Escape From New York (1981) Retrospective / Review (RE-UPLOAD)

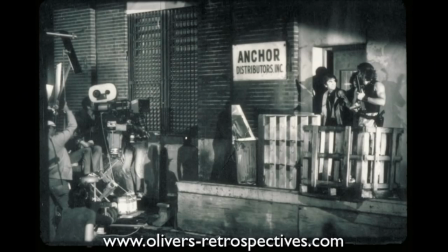250s
With its limited budget they couldn't shoot in New York, they had to find a place that looked similar but also be run down and ruined.
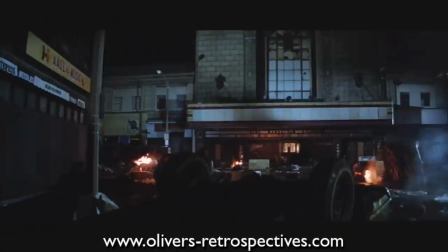257s
Filming began in August of 1980 and wrapped in November of that year.
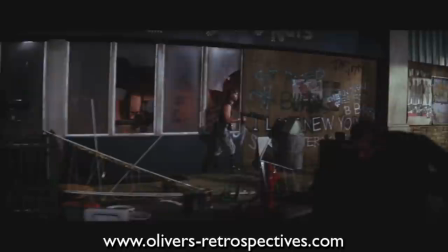262s
The locations manager for the production suggested St. Louis Missouri as it had an entire neighborhood burnt out in 1976 due to a massive
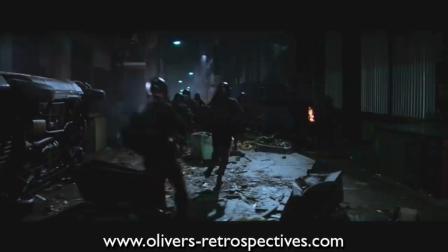270s
urban fire when your blocks were just left empty with not a soul in sight so you could light a section of street lights and see how empty it was for miles into the distance making this small budget movie look huge.
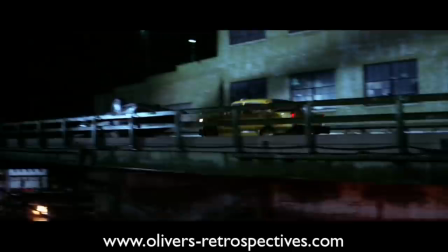282s
As well John Owls the production designer found an old bridge to double for the 69th St. Bridge and managed to
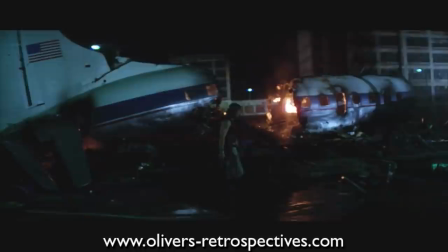288s
secure a giant plane to be cut up and displayed in the streets to simulate the aftermath of the president's plane crash.
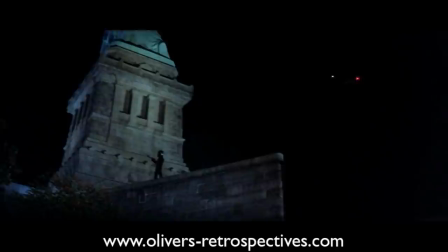295s
New York did appear in the film but only for the opening sequence with a statue of liberty.
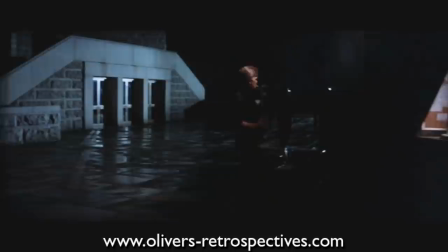299s
The lighting director Dean Cundey and John Carpenter created a clever split as the camera pans and
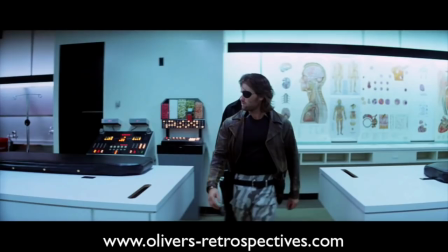304s
cuts to another location in LA which doubled for the police department set on Liberty Island.
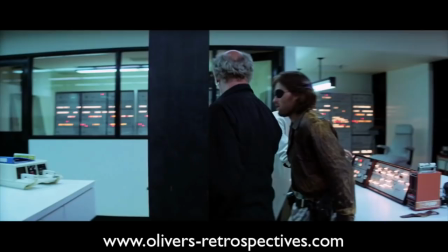309s
A college in LA was also used for the interior of the police station. That year Panavision had developed a new ultra-speed lens that used less light,
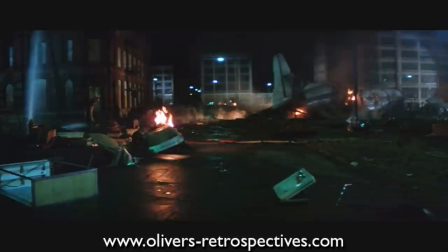318s
so it made it possible to shoot scenes with limited lighting, therefore easier to shoot at night.
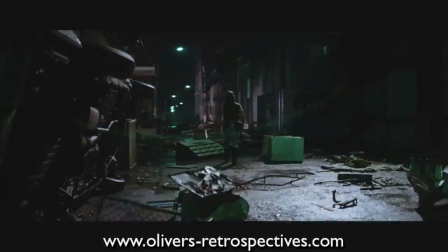323s
This gave the movie a very unique look and gave the filmmakers an advantage for its nighttime shoots and settings.
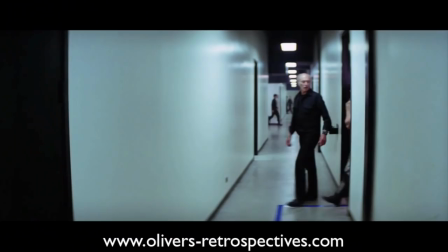330s
With the film's cast we have Kurt Russell playing Snake Plissken.
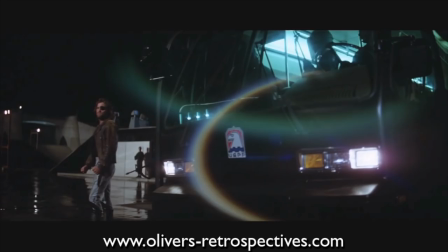334s
Snake is a former US Special Forces soldier, convicted of attempting to rob the Federal Reserve in Denver, Colorado.
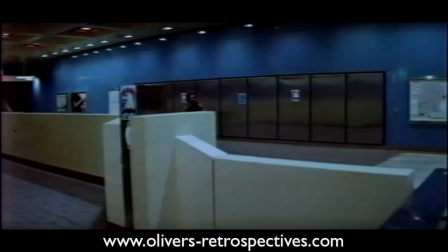340s
His attempted robbery was filmed but it was deleted from the film as the preview audiences didn't understand
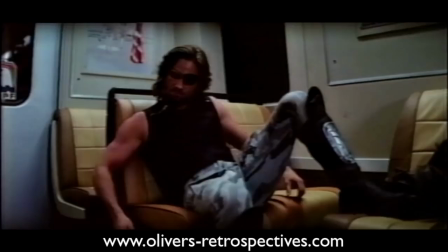346s
what was going on until he arrived at the police station in New York so Carpenter decided to drop the scene.
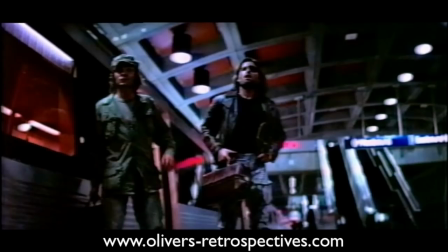352s
It makes sense to remove it but it's an interesting sequence that demonstrates some of Snake's humanity.
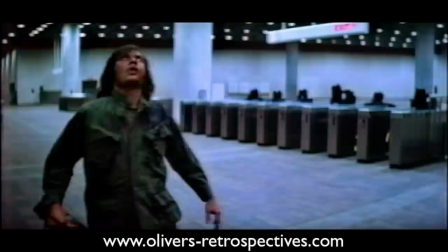357s
He cares about his friend as he sees him get gunned down.
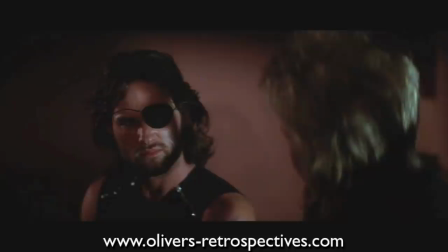361s
There is a long running gag throughout the movie that whomever Snake bumps into they thought he was dead so he has a reputation that isn't
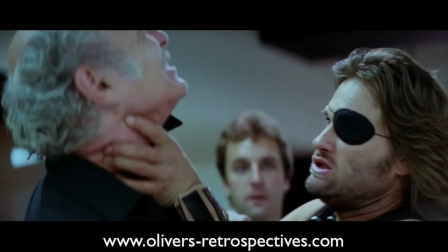369s
really explained Plissken is a self-contained and self-motivated person and doesn't want to conform to society and hates authority.
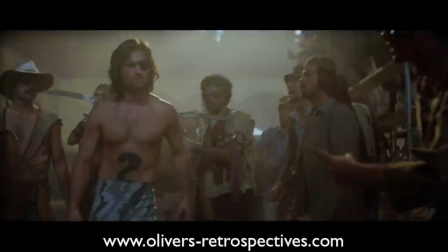377s
Russell undertook a rigorous diet and exercise program in order to develop a lean and muscular build.
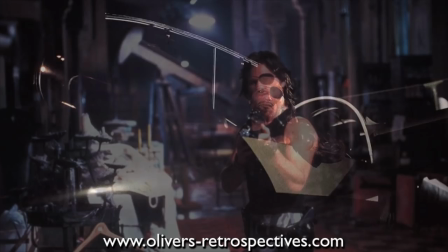382s
The eye patch was an idea put forward by Kurt.
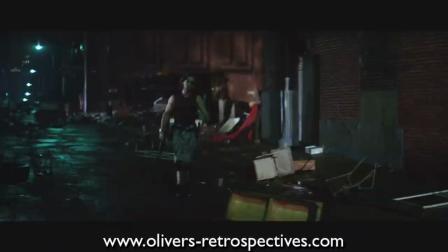385s
He wore two different patches in the film, a regular one for the dialogue scenes but another which allowed him to see through it for the action sequences. However, he couldn't wear the patch for too long because it would mess up his depth perception. Music legend Isaac Hayes plays the Duke of New York.
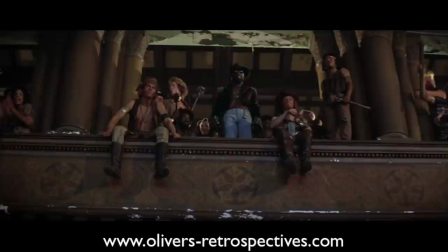400s
He has become the leader of the imprisoned criminals and everyone has to abide by his rules and decisions.
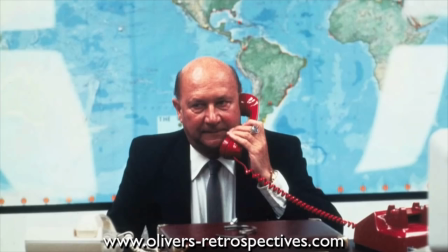405s
He doesn't display much emotion and remains cool throughout the movie, making him difficult to read.
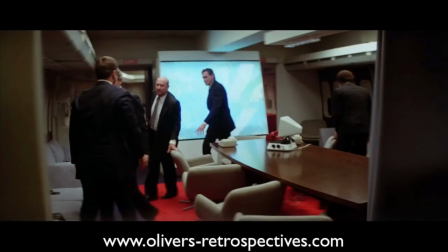411s
Donald Pleasance plays the President of the United States.
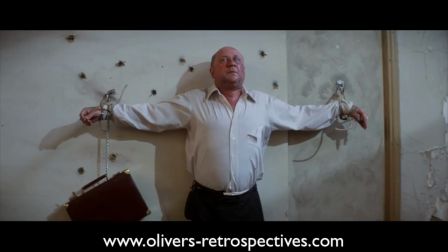414s
The President's plane is hijacked over New York and he escapes and finds himself kidnapped by the local prisoners and is held to ransom.
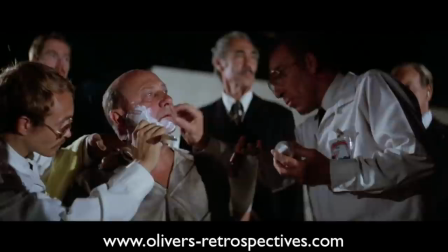420s
Donald apparently loved making this movie, playing the President as a bit of a buffoon and was happily surprised to see a lot of comedy injected into the movie.
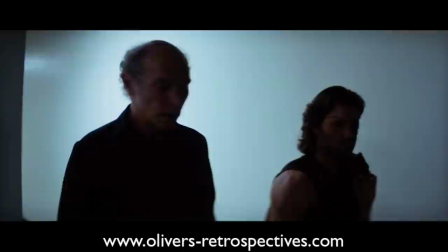429s
Lee Von Cleef, the star of many spaghetti westerns, plays Bob Houck, the police commissioner.
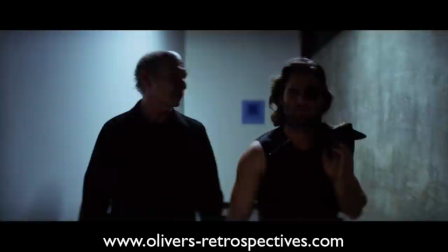434s
He enlists Snake to save the president. Lee Von Cleef damaged his knee years earlier and never really got it fixed,
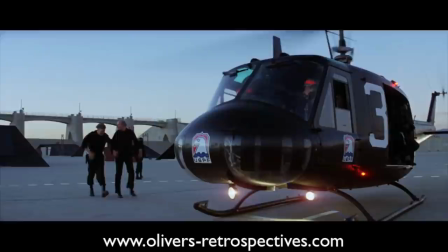441s
so he walks with a limp throughout the movie and wasn't too keen to do the long takes with him having to walk a great distance.
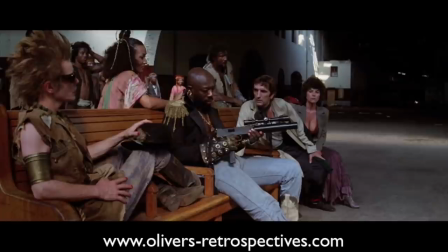448s
Acting legend Harry Dean Stanton plays Harold, aka Brain. Harold provides the oil to keep the city alive and the cars going.
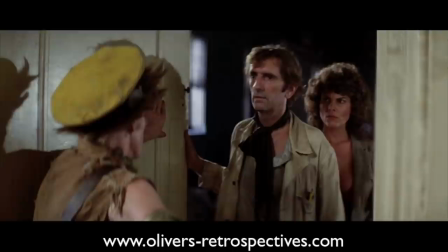456s
He works closely with the Duke, but has his own agenda and wants to escape.
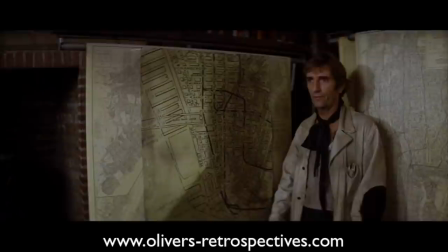461s
The Duke needs him because of his intelligence, but the rest of Duke's gang don't trust him and believe he would turn against the Duke.
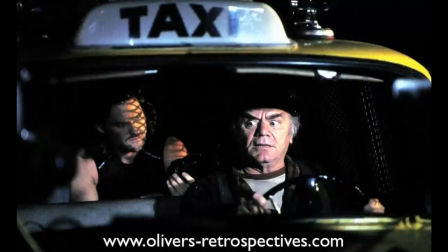468s
Oscar winner Ernest Bognine plays Cabby who connects Snake with his old friend Brain.
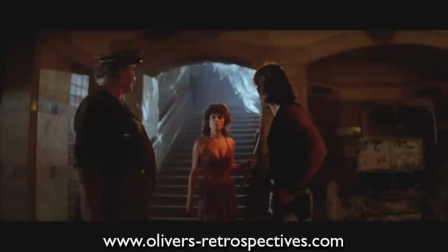473s
Ernest sadly passed away in 2012 at the ripe old age of 95. He was working up until his death. For younger viewers out there, he was the voice of Mermaid Man for SpongeBob SquarePants. Adrian Barbeau plays Maggie, Brain's girlfriend.
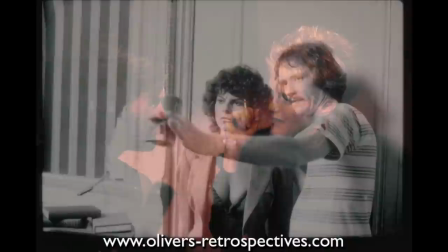488s
Adrian was in The Fog the year before and at the time was John Carpenter's wife.
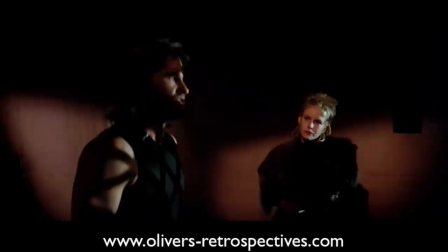493s
Also Kurt Russell's then wife played a small part in the movie, Snake bumps into her during his escape from the crazies.